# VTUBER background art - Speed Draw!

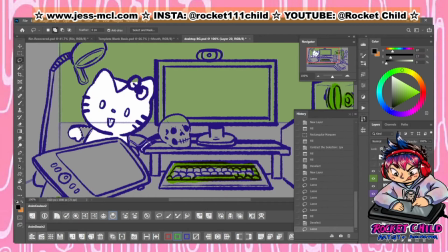[8:07]
As I said before, a lot of my desktop has a black color, meaning that when they're next to each other, it's very easy to lose that silhouette.
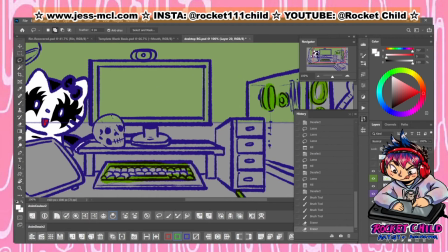[8:18]
In fact, even this purple outline color seems too dark.
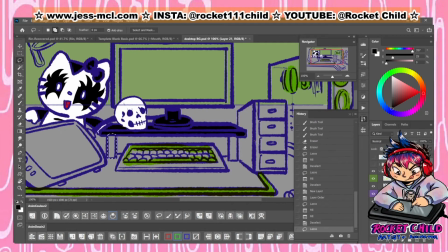[8:23]
So I go through a bit of a process of trying to figure out the best
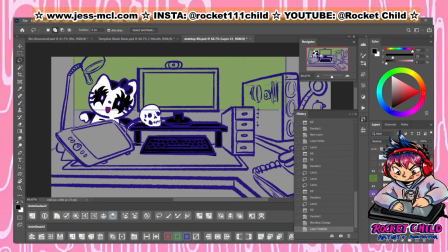[8:28]
outline color that suits and makes everything stand out.
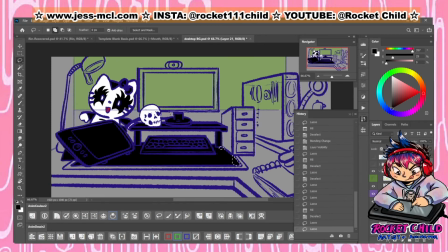So here I'm doing a similar thing with the colored lights.
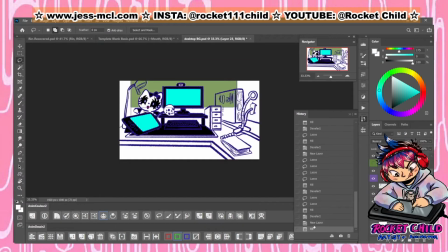[8:47]
I'm blocking off the shapes of the computer monitors,
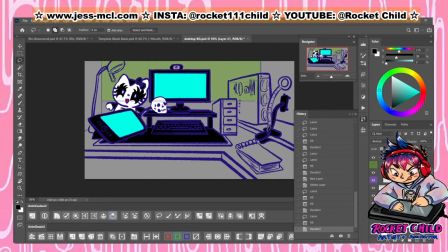[8:52]
so I may have the option to insert images behind the screens if I felt like. Though every time I do a different layer like that, it means that it needs to be edited in a different software like After Effects or Premiere to get those extra effects.